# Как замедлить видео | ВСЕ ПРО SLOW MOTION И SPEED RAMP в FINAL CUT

Все про спидрамп в Final Cut за 4 минуты. Поехали!
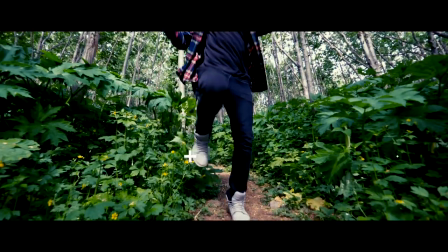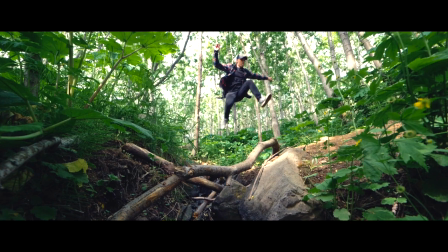Спидрамп это изменение скорости твоего футажа, какого-то отдельного кадра или целиком твоего видео.
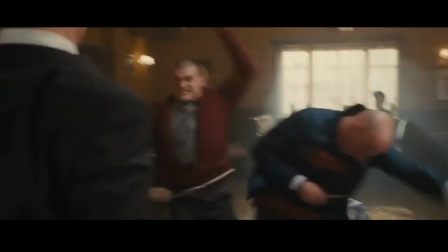Спидрамп нужен тебе для того, чтобы предать динамики твоему видео или наоборот свести ее к минимуму.
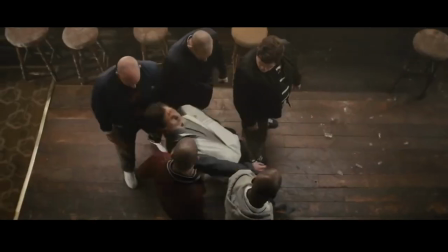Спидрамп нужен тебе для того, чтобы сделать эффектные переходы в твоем видео, динамичную смену кадров или усилить драматизм в твоем видео в определенном каком-то кадре. Лучший способ достичь определенного результата в спидрампе это использовать камеру с повышенным количеством фпс.
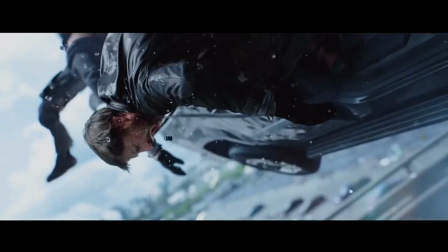Чем выше частота кадров, тем более впечатляющим, гладким и плавным будет твое видео. Very smooth. Но не рекомендую тебе снимать все с завышенным фпс. Снимай в 50 и более только то, что собираешься замедлить на постпродакте. Иначе картинка рискует стать резиновой пластика, как из мира компьютерных игр. И не забывай про выдержку скорой затвора. Есть такое правило, что скорость затвора должна быть в 2 раза больше, чем количество кадров в секунду. Например, если ты снимаешь 25 кадров в секунду, то ставь выдержку 1.50. Если ты снимаешь в 100 фпс, то ставь выдержку 1.02. На самом деле, мои настройки в Panasonic не выдержка, не скорость затвора, а угол затвора.
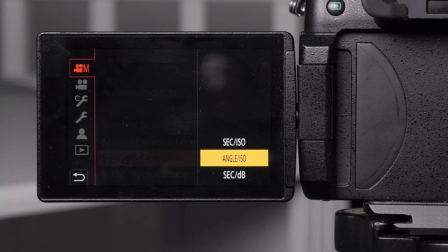Я снимаю все в 180 градусах и не парюсь, какую выдержку мне ставить.
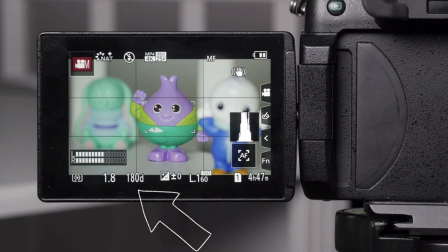Поэтому, если у тебя в камере есть углы затвора, а не скорость затвора, Поэтому просто поставь 180 градусов и можешь забыть, какую выдержку тебе ставить. Здесь я немного отклоняюсь, и это тема другого видео. Сегодня хочу рассказать про все инструменты Final Cut, которые можно замедлять и ускорять в видео. Их немного. В Final Cut это реализовано интуитивно, понятно. Не замысловато, не так, как в других монтажных программах. И это сделать здесь можно буквально двумя клавишами. Итак, у нас есть кусок видео, снятый в 100 фпс.
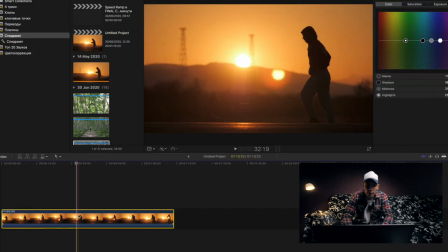Для изменения скорости выбираем нужный отрезок. Нажимаем Shift плюс B на начало и Shift плюс B на конец и изменяем скорость.
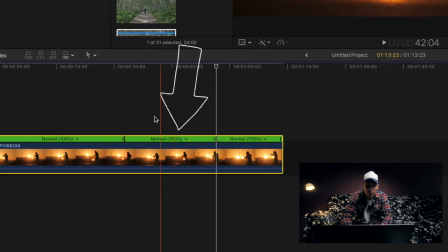Таким образом мы создаем диапазон начала и конца Speed Ramp эффекта. Жмем стрелочку и выбираем в процентах, насколько нам нужно замедлить или ускорить наш отрезок. Здесь мы можем выбирать 50, 25 и 10% в выпадающем меню. Так как у нас 100% это нормальная скорость, то 50% это скорость замедленная в 2 раза.
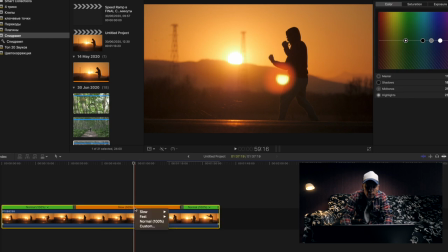Также можно ввести цифру вручную, набрав в выпадающем меню слово Custom. Нажимаем его. Здесь в выпадающем меню Custom мы можем выбрать 1000% или 10 000 или 100 000% для ускорения.
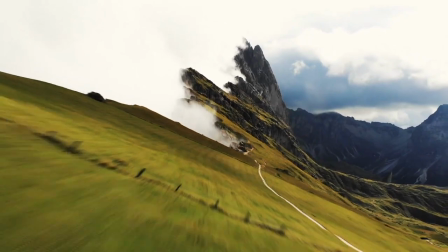Такие бешеные проценты обычно применяются, если ты ускоряешь или замедляешь, вернее ускоряешь видео с дроном.
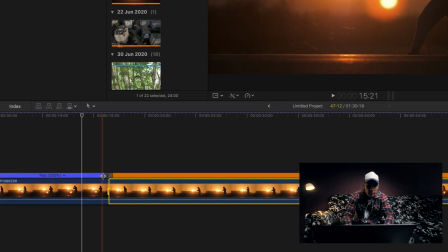И как ты видишь, здесь есть такие серые ползунки.
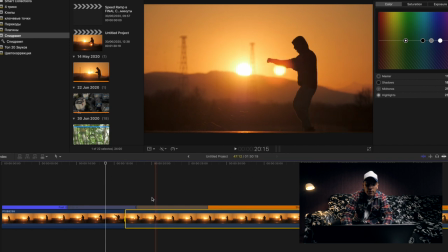Чем, короче, больше у нас выдвинута вот эта полупрозрачная полоска, тем плавнее у нас будет переход от быстрого к замедленному видео.
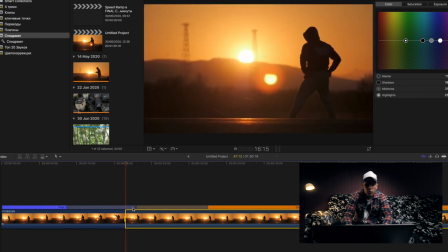Например, здесь у нас идет обычная скорость. Как только у нас подходит к центру ползунка, у нас начинает видео замедляться более плавно. Если же мы сдвигаем ползунки к самому центру нашего стыка, то, естественно, плавность замедления видео у нас будет резкая.
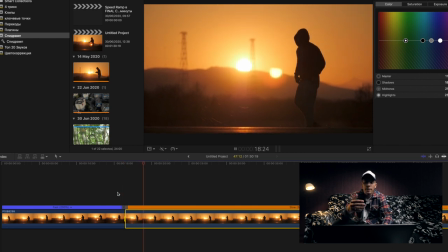Она будет переходить от нормальной скорости к замедленной мгновенно, то есть без плавного перехода. Если ты не запоминаешь горячую клавишу Shift-B для того, чтобы выбрать нам определенный отрезок, ты можешь поставить скиммер в то место, с которого ты хочешь начать замедление.
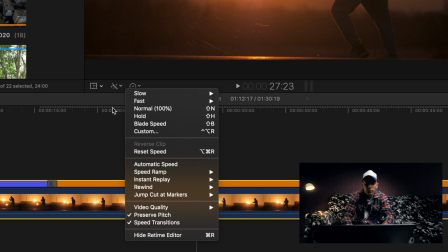Выбрать замедленную съемку вот в этом выпадающем меню. Нажимаем стрелочку, здесь выбираем либо замедлить, либо ускорить, либо вообще можно сделать hold, это стоп кадр. Также весь эффект замедления можно сдвинуть внутри кадра. Это может оказаться чрезвычайно удобным и невероятно полезным.
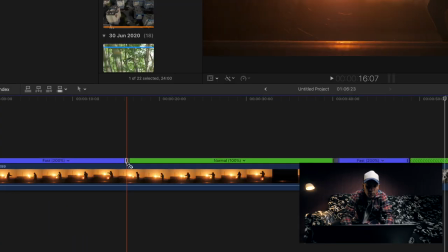Final Cut-то делается реально просто, одним кликом жмем два раза в перемычку, выпадает такое меню, нажимаем Edit и появляется вот такая штучка, похожая на киноленту. Мы ее берем и сдвигаем в нужную нам сторону. Изменить скорость также можно и на всем куске сразу, например, у нас есть кусок, который точно знаю,
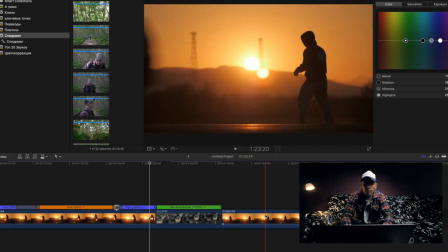что хочу замедлить весь, не делать у него диапазон замедления, а просто сделать его медленным весь. Нажимаем горячую клавишу Command-R, появляется выбор изменения скорости.